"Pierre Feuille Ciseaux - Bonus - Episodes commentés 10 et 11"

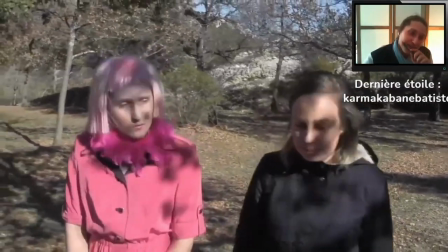61:39 Enfin, pas la grande forme. Stéphane est à l'hôpital et on cherche un homme qui est insaisissable.
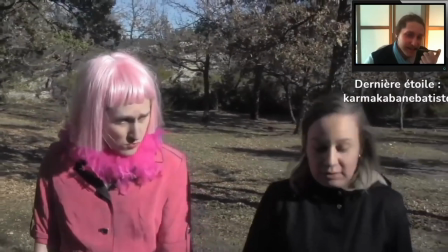61:45 Et tu crois que vous allez le trouver, ton insaisissable? Je m'inquiète beaucoup pour Stéphane, donc je t'avoue que j'y pense un peu qu'à moitié.
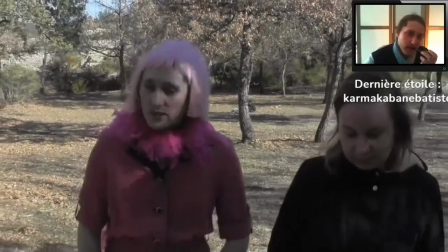61:54 Ah, c'est là.
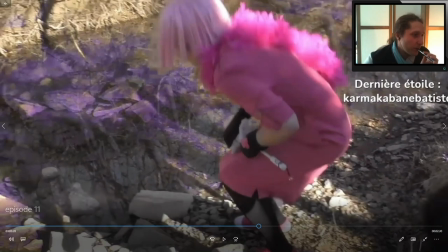61:58 En vrai, on se serait connu à cette époque, c'est un coup à déboussoler un gars.
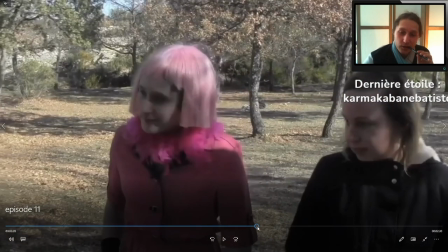62:03 Non, mais en vrai, oui, hein, c'est vrai que j'étais belle, hein, quand j'étais ado et que je me déguisais en fille. Mais après, je le faisais pas non plus tous les 4 matins.
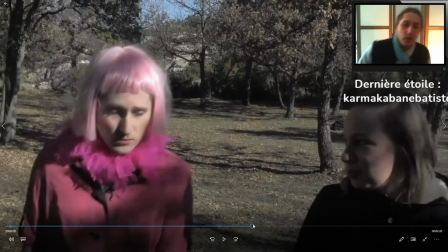62:09 Je l'ai fait quelques fois pour des Japan Expo, une fois un jour de carnaval, et enfin voilà, je le faisais pas sans raison, quoi.
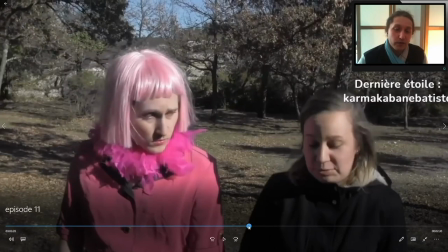62:15 Mais du coup, j'avais bien réfléchi à mon déguisement, hein, pour le coup. En fait, j'avais acheté une fois une robe avec une fille que j'aimais bien, et pour rigoler. Et il se trouve qu'elle m'allait bien. Et donc, j'ai parfait le déguisement par-dessus, en fonction.
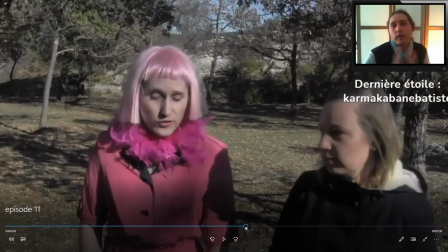62:28 J'avais acheté une perruque qui allait avec, j'ai acheté des chaussures qui allaient avec, des chaussures. Aller trouver des chaussures en 43 roses de fille, c'est hyper dur. Et ensuite, j'ai rajouté le reste du déguisement plus tard.
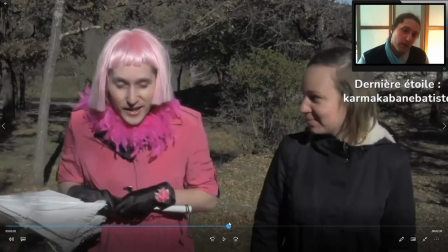62:41 Mais dans l'idée, en fait, il fallait que je cache un maximum tout ce qui faisait mes attributs masculins.
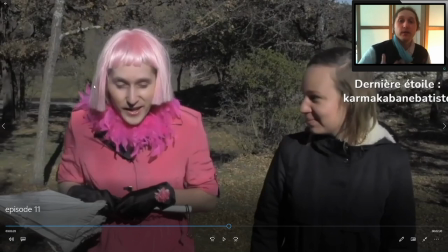62:46 Donc là, comme c'était un décolleté, il fallait que je mette une écharpe pour casser mes gros poils au torse. Pareil pour les gants, il fallait cacher mes poils aux mains. Là, j'ai retroussé les manches, mais en vrai, peut-être il fallait des gants qui aillent plus loin.
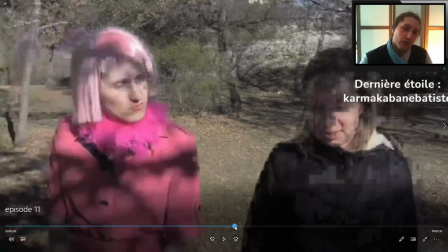62:58 Je mettais des collants, du coup, pour cacher les poils aux jambes. Et du coup, j'étais convaincante, parce que du coup, je ressemblais à une femme, quoi.
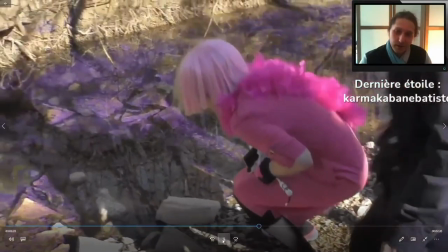63:05 J'ai trouvé ton insaisie. Allez.
Là, je suis assez content, j'ai rajouté un petit effet violet pour faire poison.
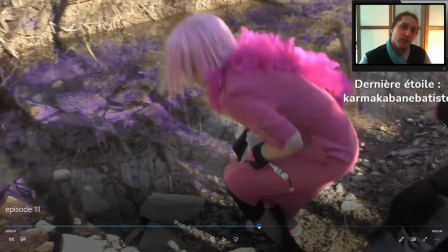63:13 J'avais hésité à mettre un aspect vert, le problème c'est que vert ça fait algue en fait. Et donc je me suis dit bah violet ça marche aussi pour évoquer le poison et ça marche très bien.
C'était pas comme ça hier.
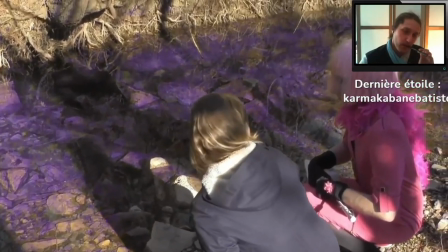63:25 Du poison.
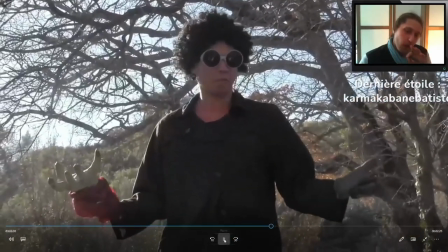63:29 Et oui, c'est moi qui ai bon poison.
Plusieurs choses.
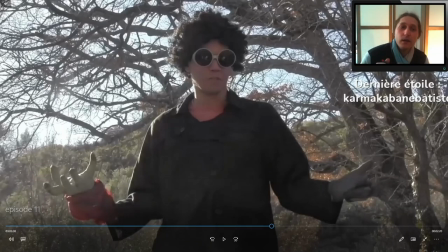63:33 Déjà, comme je l'ai souvent expliqué, si on explique tout, on perd la magie.
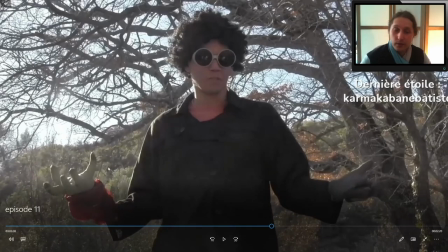63:40 Et donc, c'est bien d'avoir des éléments mystérieux. Et là, en l'occurrence, il en a plusieurs. Déjà, il a deux mains qui sont radicalement différentes.
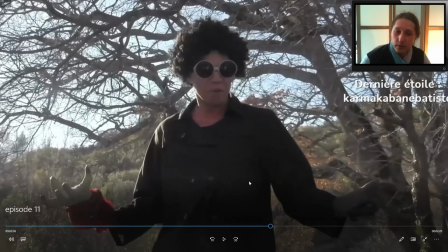63:48 Il a un look complètement atypique avec des lunettes. Il a une voix un petit peu bizarre.
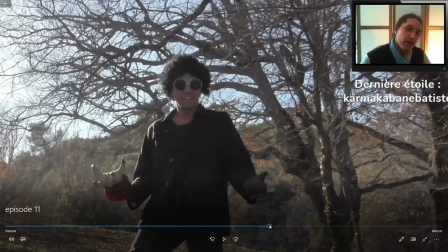63:52 Bref, il invoque le mystère. Et donc, c'est un super vilain
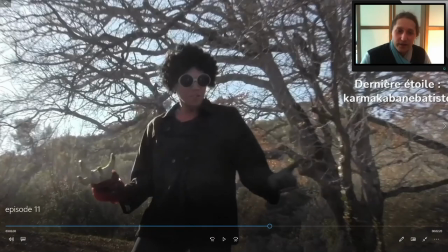63:59 crédible, en fait. Et moi, je l'aime bien. Et là, en fait, pour les mains, il faut que j'explique. En fait, j'avais une espèce de main zombie.
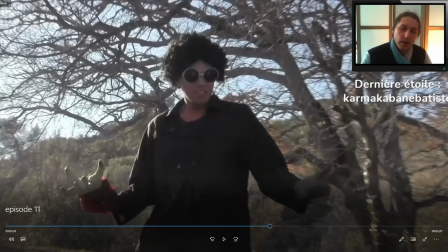64:04 C'est une décoration d'Halloween. Et elle est bloquée dans cette position, en fait. Elle est cassée, mais à la base, c'est censé être une main qui tu mets des piles et puis elle avance toute seule. Et donc, j'avais ça. Et du coup, bah, c'est pour ça qu'on a mis un foulard rouge, parce qu'il a tenu, en fait, cette main. C'est pas un gant, c'est un jouet.
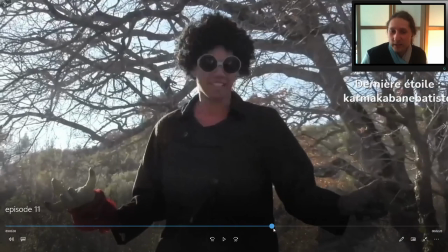64:19 Et de l'autre côté, du coup, il tient les doigts bien écartés dans ses expressions pour être cohérent avec le fait que les doigts soient écartés de l'autre côté.
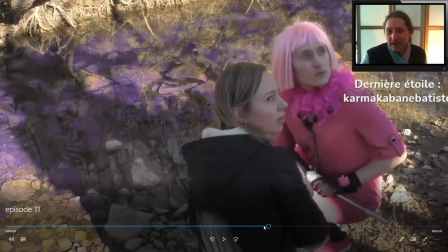64:27 Voilà, c'est les petites astuces de déguisement, quoi.
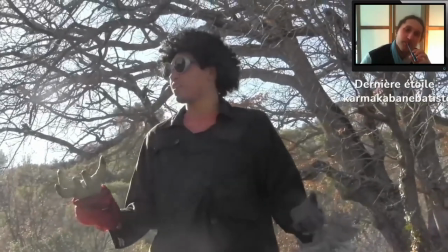64:33 Et oui, c'est moi qui ai empoisonné l'eau, dans le but de détruire l'écosystème de cette maudite forêt, pour pouvoir y construire un parking. Quelle horreur!
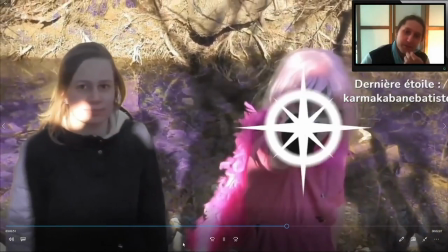64:46 pouvoir de l'amour.
Ah, ça.
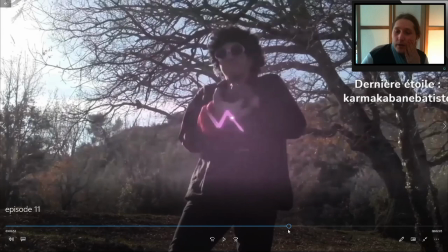64:52 Là, c'est un truc auquel j'ai pensé que après et que j'avais pas tourné la scène et que du coup je pouvais pas le faire et que j'étais dégoûté.
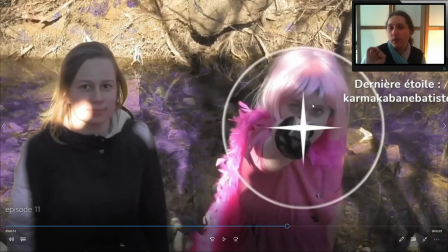65:00 Mais c'est un des très rares trucs que je n'ai pas mis dans mon film et que après coup, bah j'aurais aimé que ça y soit. Ça aurait été une scène de transformation. En vrai, ça aurait été marrant. Il aurait fallu que je fasse non, pouvoir de l'amour et puis transformation, tu vois.
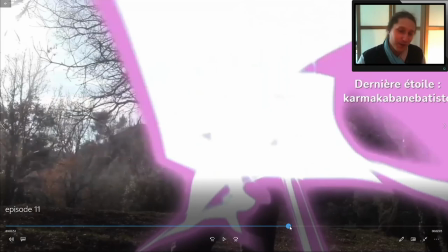65:14 Et là, j'aurais rajouté mais un truc où je me transforme mais bien parodique comme il faut,
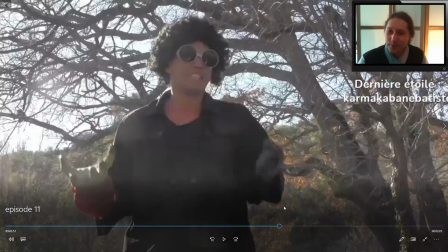65:20 hein, exactement dans cet esprit là ou dans celui là vraiment parodique à fond, et j'aurais poussé de l'élire.
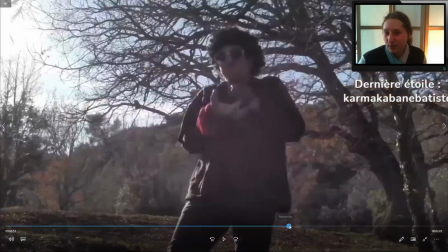65:26 Et j'y ai pas pensé le jour de l'écriture, j'y ai pas pensé le jour du tournage, j'y ai pensé au montage où c'était trop tard et où je pouvais pas refaire la scène parce que
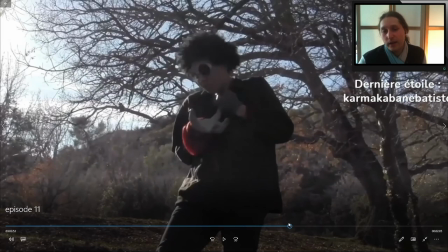65:34 enfin ça aurait été galère de la refaire. Et donc c'est dommage parce que ça aurait vraiment été marrant, quoi.
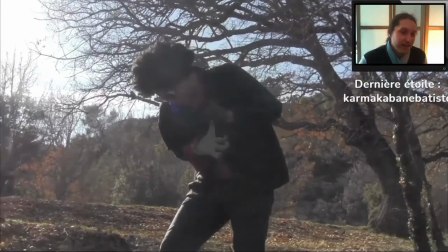65:39 Mais tant pis.
Mon plan était parfait.